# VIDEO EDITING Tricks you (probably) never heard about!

months ago, we ventured on our very first virtual production short film, and let me be candid, the project wasn't all smooth sailing.
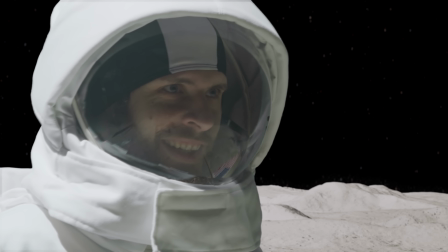15s
Tracking mysteriously disappearing into thin air, numerous reshoots because of reflection that proved resistant to removal in post-production.
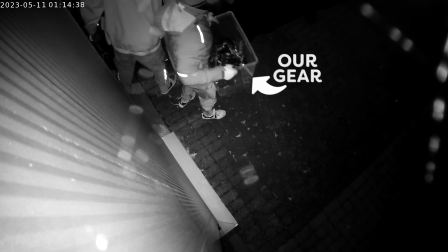23s
As if that weren't enough, an unfortunate incident involving a robbery while still in a reshoot added another unexpected twist. I really didn't expect that. Shaken but not stirred, we picked up the pieces and started editing. But with some shots missing, we had to use some very clever editing to save this short movie and lift it to new heights. And we thought now is the perfect moment to share some of those valuable tips. Let's kick off with a topic I consider immensely important but often underestimated in both long and short movies: character building.
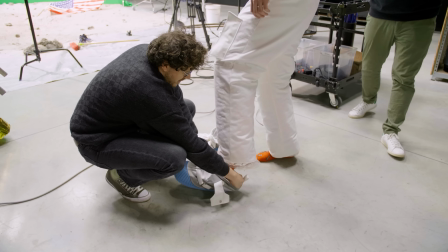52s
Introducing the main character to the audience is crucial, but it's not enough to simply display them on the screen. They require a backstory, something that makes them feel genuine and relatable. This connection will forge a bond between the audience and the character. Naturally, achieving this is dependent on storytelling and how the character behaves in pivotal moments. However, you can also incorporate subtle elements within the edit.
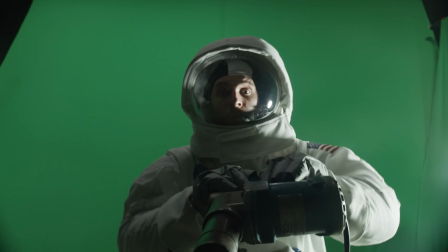75s
For instance, with the main character, we made a deliberate decision to portray him as an astronaut who isn't particularly adept for his job.
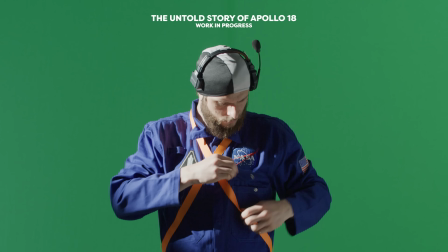82s
He's a little bit clumsy. In the opening of our short film, we convey this by showing him holding a photo.
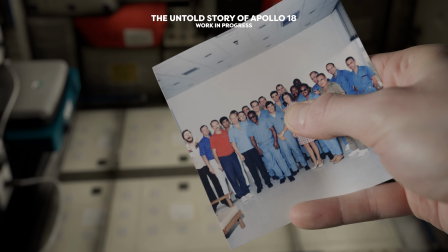87s
Everyone else in the picture poses gracefully, but the character sneezes at that very moment. It's a subtle hint that he's not the best of the bunch. Apart from these visual cues and other subtle indications, we employed music to enhance the character building.
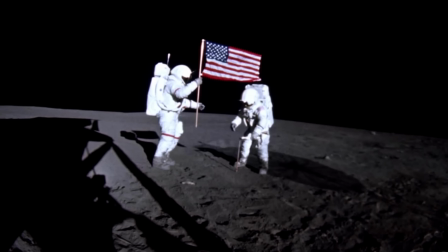100s
Our short film begins with archival footage of the actual moon landing, or so they say.
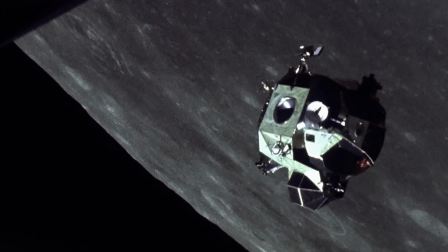104s
As these archival images play, an epic voiceover and an equally epic music accompany them. However, as we cut to the character, the grandiose music abruptly ceases,
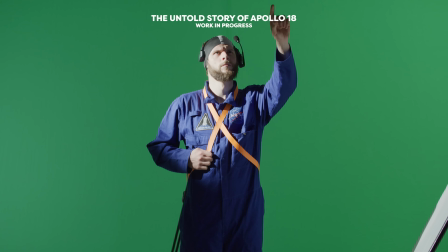114s
replaced by only the rumbling of the spacecraft and a lonely figure, sighing over the inability of capturing a single photograph.
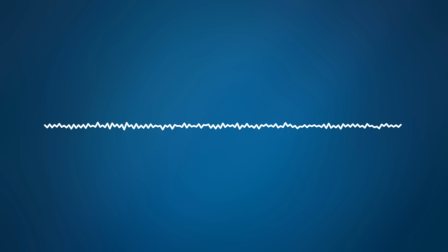121s
This dramatic shift from the grandeur to silence serves as a potent indication that the protagonist is anything but heroic.
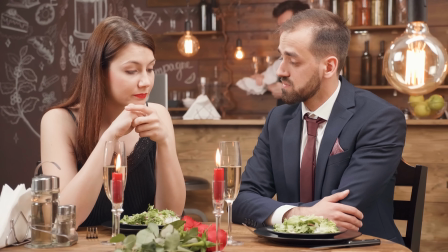128s
It's like an awkward silence, reinforcing his lack of epicness. While it may have been tempting to use funny music instead of silence to accentuate the silliness of the protagonist, we decided against it. We didn't want to make it too obvious and risk diluting the impact. Sometimes silence speaks louder than any melody. However, there are instances where funny music can work wonders. Take for example our Home Alone deepfake parody short.
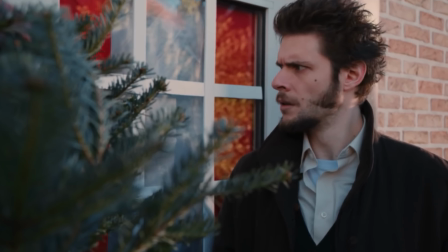153s
In this case, we employed humorous songs to accompany the villains.
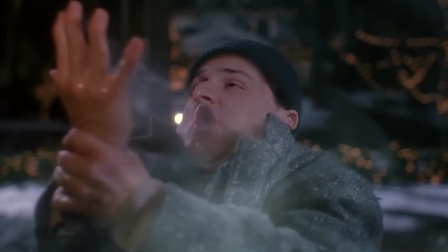156s
Each villain had their own catchy tune, contributing to their distinct character and making them more memorable and relatable for the audience. Now, as our short film progresses, the character of course undergoes personal growth and becomes more heroic.
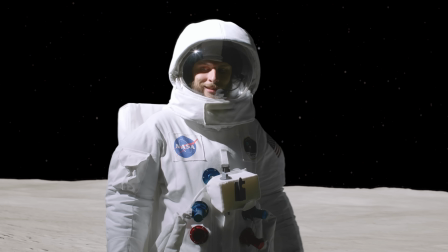169s
This transformation is further emphasized through the use of heroic music. However, the character remains true to his clumsy nature, inevitably eventually messing things up, but this time we maintain the accompanying epic music even during his fumbles and struggles.
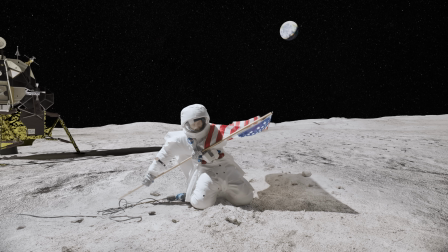187s
This creates a subtle, funny undertone, pairing the epic music with a person who appears to be utterly bumbling. The stark contrast produces a sense of silliness, and this will surely resonate with the audience. You can clearly see that the character building goes beyond just your story. Subtle references and music have a profound impact. That's precisely why choosing the right music is very important,
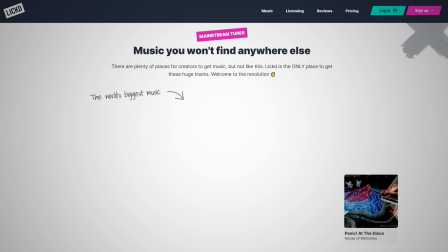209s
and that's why we rely on our trusted friend Lick to provide us with the absolute best music to accompany our edits. Nothing is more powerful than using recognizable mainstream music,
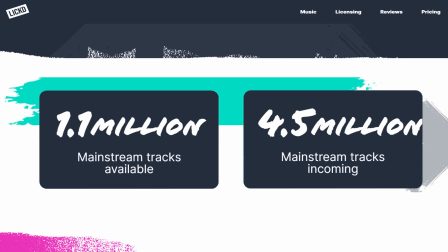219s
and Lick is the ultimate music shop with an extensive catalog tailored for content creators. By incorporating mainstream music into your edits, you create an instant connection with your audience.
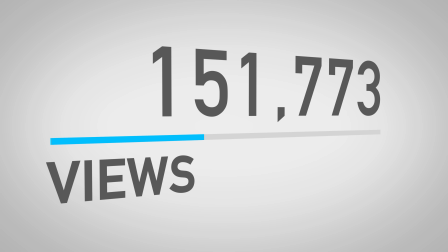229s
This leads to better retention, increased watch time, and a heightened engagement. We often receive comments about how we managed to license such a famous mainstream song.
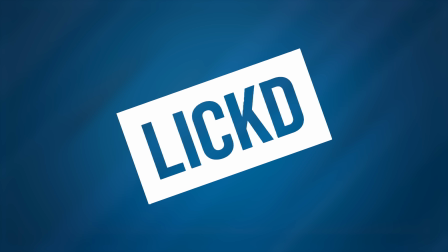239s
Well, we have Lick to thank for that.
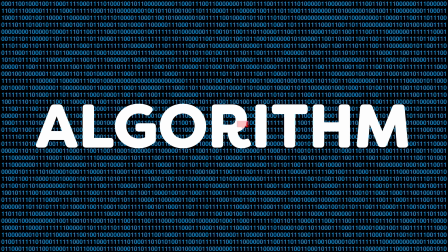241s
Using Lick will only benefit your videos, as the notorious algorithm likes nothing more than good engagement on a video, pushing it to more viewers.
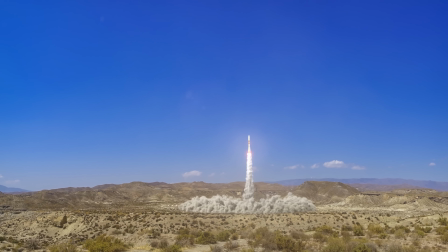249s
Moreover, the use of mainstream music not only elevates my videos on YouTube, but it also enhances the overall production value. It adds a level of professionalism that can be heard. Take for instance this short film, where I incorporated the iconic soundtrack of the original Blade Runner movie.
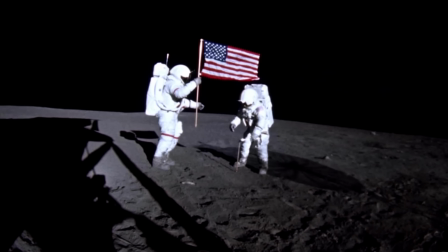264s
Sometimes it's hard to believe I'm using the same music as in Hollywood blockbuster. And let me share the best part with you. When you use music from Licked, they protect you against copyright claims and demonetization. So instead of wasting any more time, start enhancing your content today with mainstream music. And guess what?
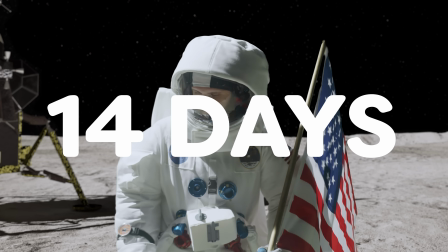281s
If you sign up now, you'll receive an incredible discount, including 14 days of free stock music and a whopping 50% off your first mainstream track. If you want to learn more about Licked and how you can revolutionize your content creation, check out the first link in the description below.
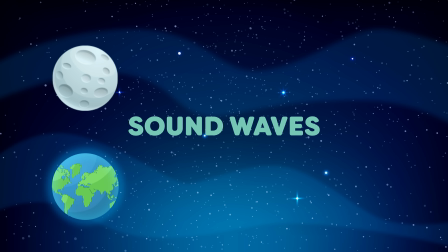296s
Have you ever wondered how the moon sounds? Well, there's actually no sound on the moon because there's no atmosphere, so the sound waves can't travel there.
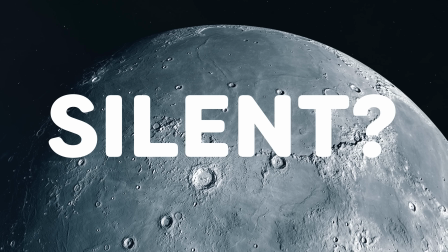304s
So how can we sound design it then? Should we leave it silent? That would be dreadfully boring to watch. However, we can't simply rely on traditional sound design either,
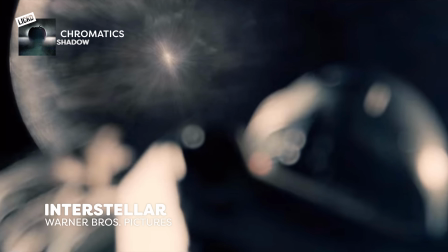313s
so we delved into extensive research for our short film and we discovered some fantastic examples on how space is sound designed in movies like Interstellar,
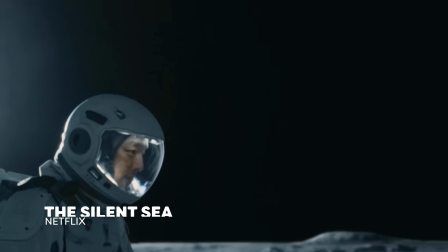322s
Gravity, the captivating Korean series The Silent Sea on Netflix.
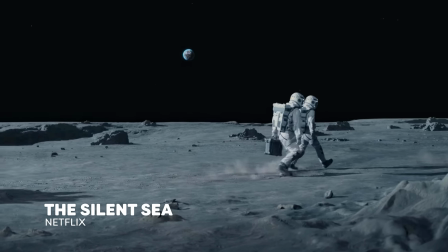326s
Now the last one is about a mission to the moon in search of water, and I mention it because they have some very genius sound design ideas for a space-themed production. Ultimately, what we learned was to create our own interpretation of how the moon would sound.
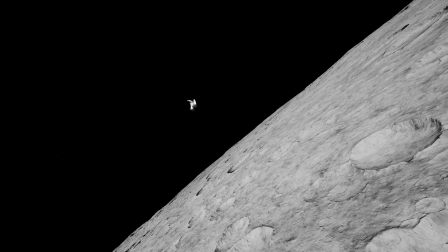339s
Since the character is trapped in a spacesuit, we wanted to emphasize his isolation.
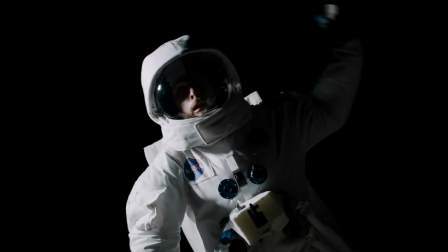343s
The sounds emitting from the suit take the center stage, becoming more prominent and present.
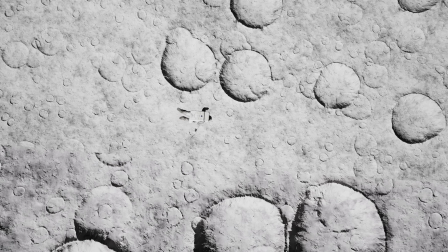348s
The breaths of the floating astronaut become a vital aspect as he traverses to the vastness of space.
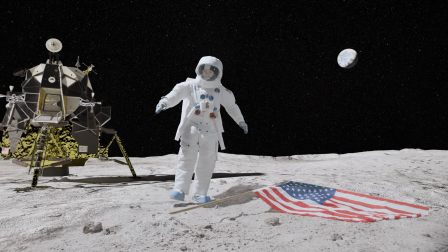353s
As for the other external sounds, we deliberately dulled them, relegating them to the background.
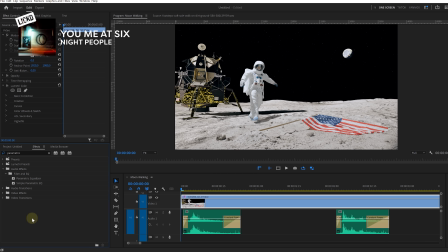358s
And achieving this effect in Premiere Pro is actually super easy. All you need to do is navigate to the effects library and locate the parametric equalizer.
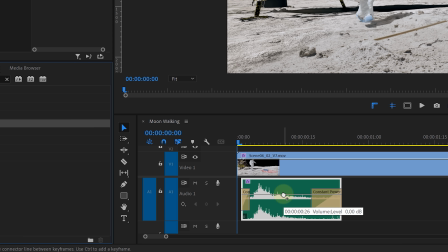366s
Simply drag and drop this effect to the desired sound clip that you want to make more dull. Once applied, open up the parametric equalizer settings.
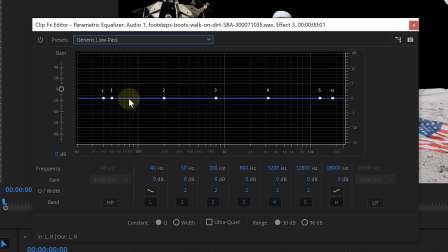374s
Inside these settings, you'll find an array of options at your fingertips. To achieve the desired effect, we'll be using the generic low pass preset. Initially, it may not sound like much is happening, but fear not, as you gradually lower the frequency,
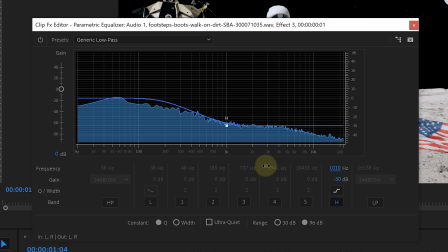387s
you'll notice the sound becoming more progressively dull, exactly what we intended. Simple yet effective. This technique truly accentuates the fact that the astronaut is confined in a suit, trapped within this confinement. Additionally, for the long shots that capture the vastness of space, we added a subtle, low, almost silent humming sound. It creates an unnerving atmosphere, making the audience feel like a sense of discomfort, much like the astronaut is experiencing while he's floating alone in the void of space. By carefully crafting our own unique interpretation of space auditory landscape, we bring an immersive experience to our viewers and enhancing the overall impact of our short film.
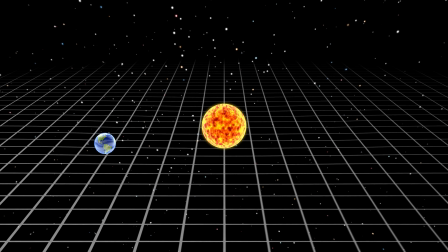427s
Now let's address another challenge we encountered while making our space movie. Gravity.
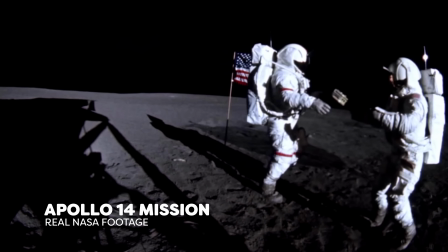432s
On the moon, the reduced gravity gives everything a floating appearance. Recreating this effect convincingly is not an easy task.
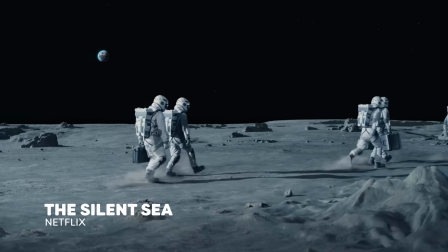440s
Let's again have a look at the series The Silent Sea. While they got many things right, their moon movements appear quite fake.
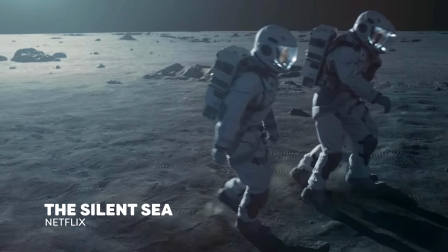447s
This is because they shot everything in slow motion, making it too obvious. However, they were on the right track conceptually.
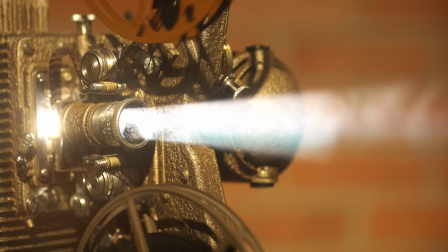453s
We took that concept and made it work for us. First, we had to decide on the frame rate for shooting our short film.
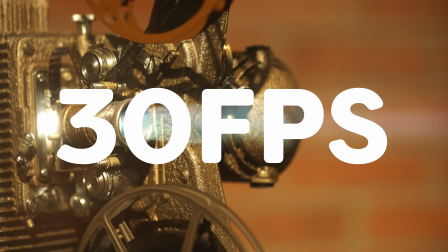458s
We settled on 30 frames per second. But here comes the twist.
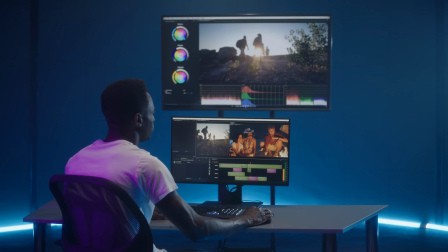462s
We didn't finish our short film in 30 frames per second, instead we opted to deliver it in 24 frames per second.
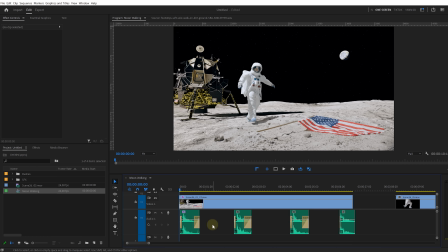469s
Why, you ask? Well, to achieve the desired effect of floating movements, we needed the flexibility to slightly slow down certain shots.
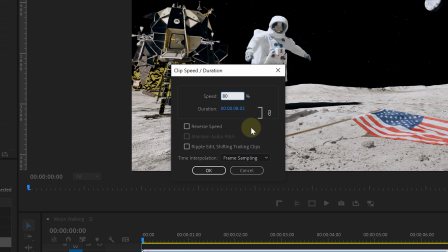476s
Using the speed ramp tool, we lowered the speed to around 80% of the normal speed.
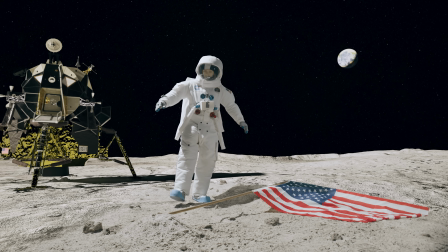481s
It's just enough to give the movements a sense of being performed in lower gravity without being overly noticeable or artificial. Naturally, we only applied the speed ramping techniques to the shots where the astronaut was in motion, like this shot of his lunar landing.
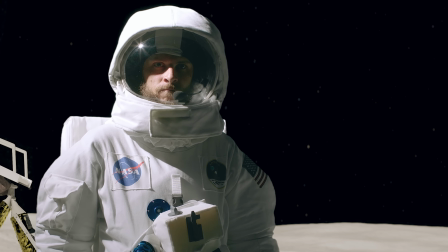495s
Shots involving dialogue or static scenes didn't lend themselves quite well to this trick, as it would cause desynchronization between the audio and visual elements.